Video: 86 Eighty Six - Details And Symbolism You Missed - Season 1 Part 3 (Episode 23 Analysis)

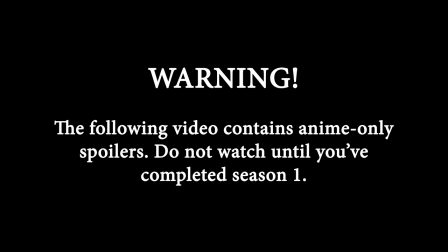0s
Warning, this video contains anime-only spoilers.
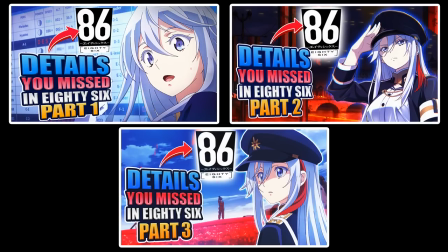3s
Before watching this video, check out the first two parts I covered in this three-part video series of 86.
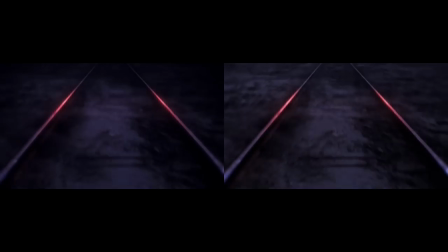10s
The first season of 86 is told in three distinct parts. Part 1 was a setup. It established the world-building, character motivations, and created emotional investment for the audience.
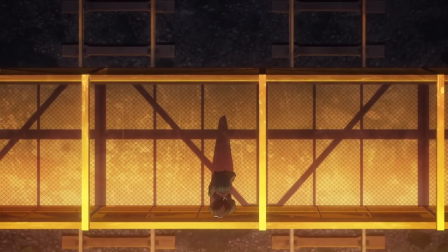20s
Part 2 created tension and drama and set up the stage for the inevitable meeting between Shin and Leina.
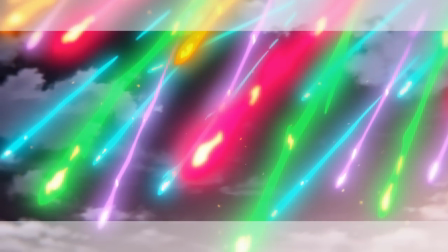27s
In the last two episodes of what I call part 3,
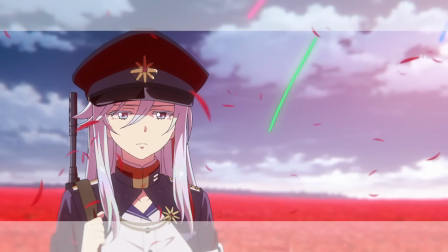30s
it delivered one of the most satisfying and touching climax and conclusion to any anime I've witnessed in recent memory.
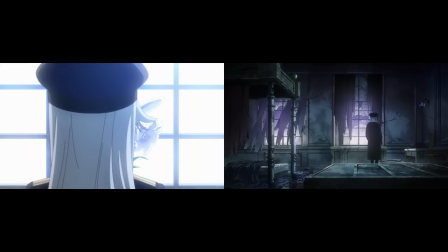39s
Episode 23 contains a ton of parallelism. The contrast between the first and final episode flips the narrative on Shin and Leina.
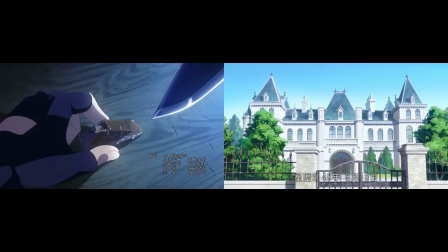48s
Shin began the season in a cold, dark setting. Meanwhile, Leina lived in a world of luxury and privilege.
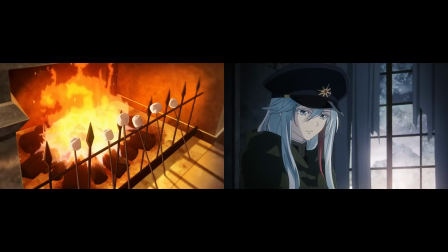57s
In the final episode, their roles are reversed.
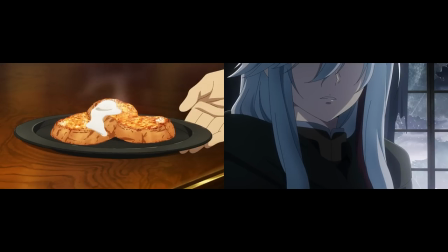59s
Shin is living in comfort, surrounded by the warmth of his family, while Lena revisits her tattered and empty room.
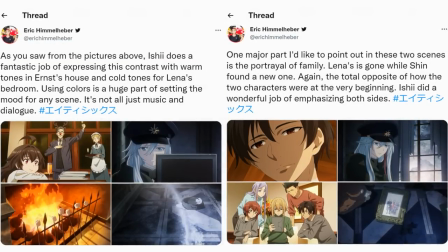67s
The colors set the tone perfectly. Red and warm for Shin, while blue and ice cold for Lena.
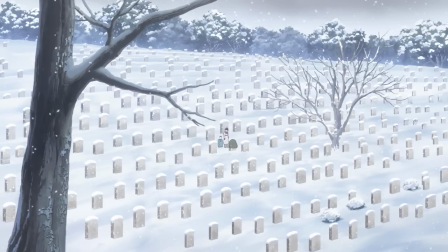74s
The constant contrast between both sides continues as both characters visit the graveyard.
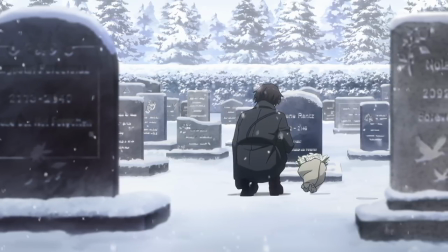80s
Shin's encounter with Nina was an interesting one.
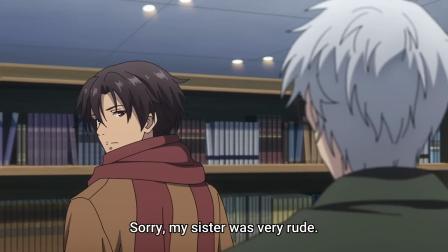84s
When the two first met, Nina was shy and wasn't able to express gratitude despite her brother's best efforts to teach her.
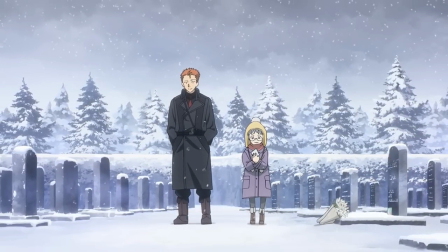92s
In episode 23, Nina has finally overcome her shyness and expresses her appreciation by thanking Shin for leaving a momental of her brother.
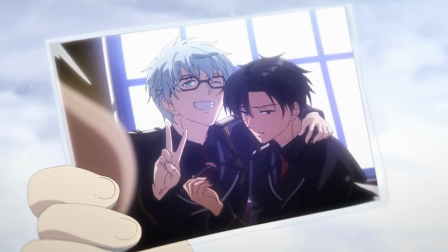101s
Another cool detail I missed was in the picture itself.
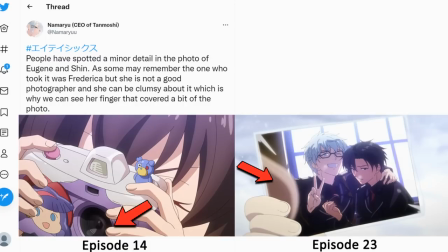105s
Federica's fingers were covering the lenses while taking the picture, and it shows up in the photograph.
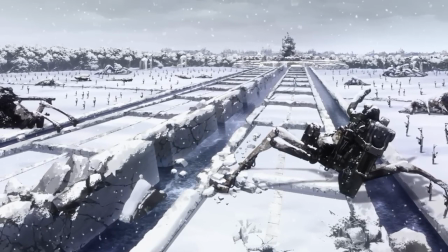111s
Back in the Republic, we see the devastation caused by the Legion invasion. Only three of Laina's squad members remain.
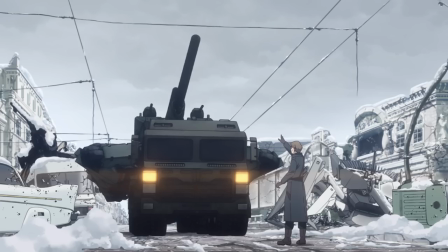119s
The former Republic is now under the GIAF Federacy's control, and the war crimes committed against the 86 are exposed to the public.
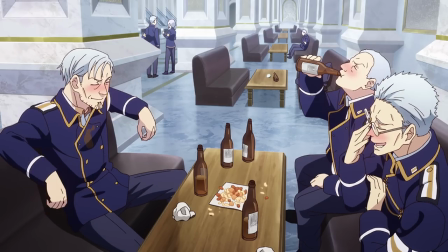127s
Does anyone remember these three despicable clowns? Yup, that's right.
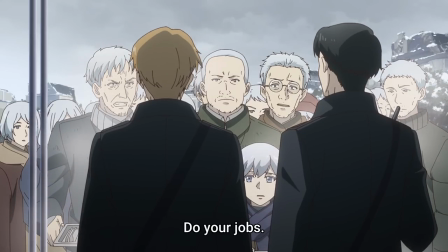132s
The fates of the three drunken officers are also revealed in the final episode.
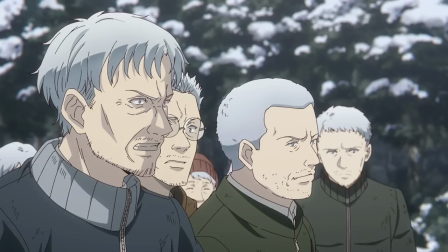138s
Their discontent with equality is the ultimate form of irony, for they were the oppressors who upheld the abuse of the 86,
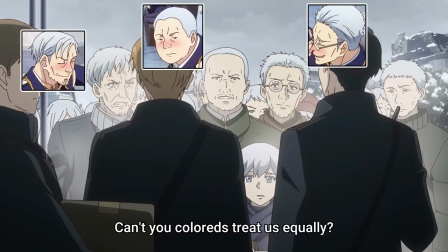146s
and now they're the same people complaining about not being treated fairly. There is a rift in the sentiment within the Alban population.
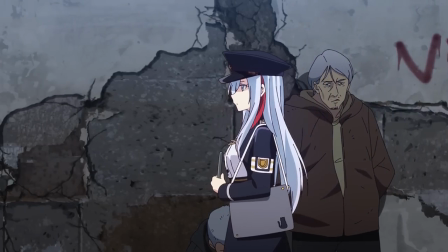154s
Some of its citizens are disgruntled with the new order established while the others are hopeful it will bring a brighter future.
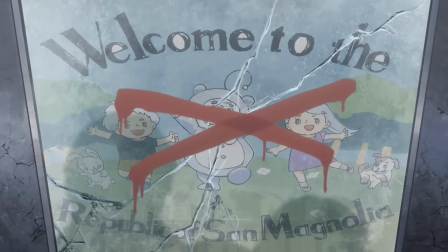162s
The original slogan is altered from welcome to the Republic of San Magnolia to the Republic of San Magnolia will come true,
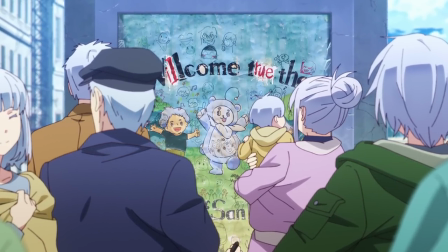171s
which means its citizens are optimistic that someday their nation will become a true Republic,
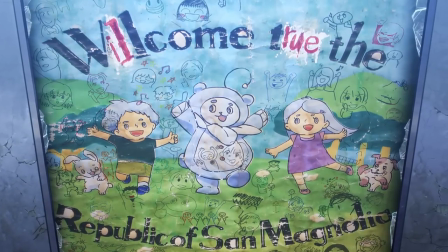177s
not just for people with silver hair, but for everyone.
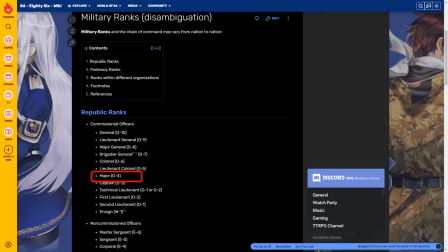180s
Back in the office, we revealed that Lena has been promoted four ranks, jumping from captain to colonel due to her critical role in defending the Republic.
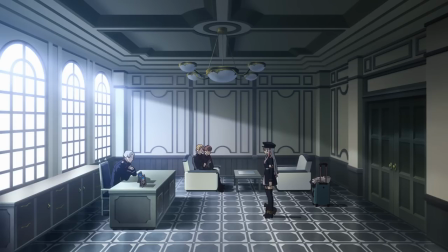189s
Another stark contrast can be found in the Colonel's room.
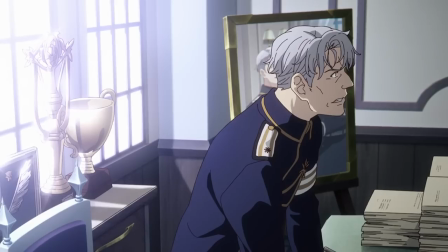193s
The last time we saw his office, it was fully decorated with nationalistic pride, but now none of it can be found.
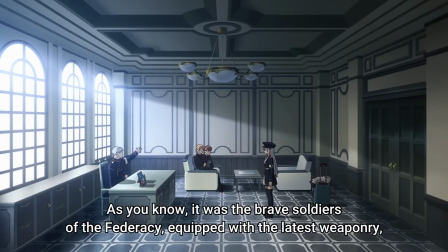201s
The snake is clearly trying to disassociate himself with the previous regime.
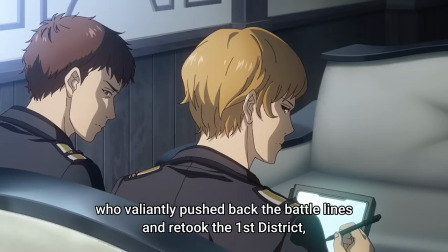207s
His shameless efforts to fake his new persona knows no bounds.
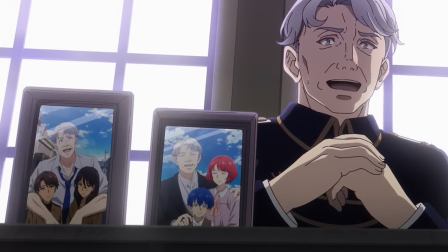212s
The pictures on his desk are clearly staged,
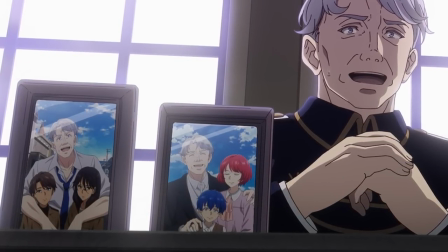216s
as you You can see how little enthusiasm is displayed by the 86 who were probably forced to take a picture with him.
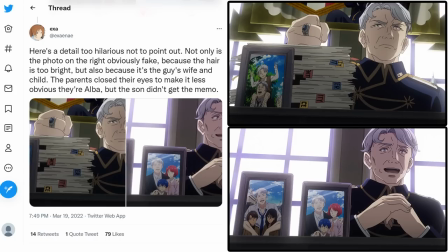223s
In the next picture, the wife closed her eyes to try to conceal her Alba identity, but it was all for nothing because the kid gave it away by opening his eyes anyway.
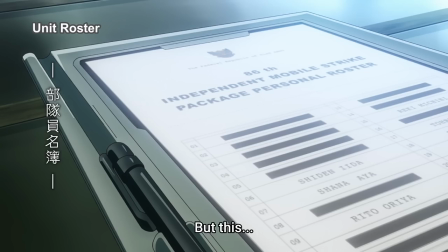235s
Colonel Laina receives a report of her new squad with a bunch of names redacted.
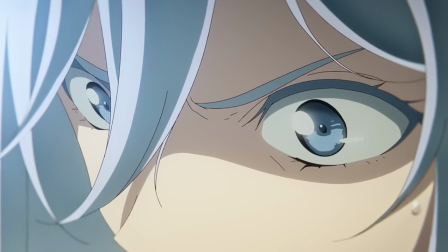240s
In her mind, it's probably a little bit sus, but they were just trying to surprise her later on.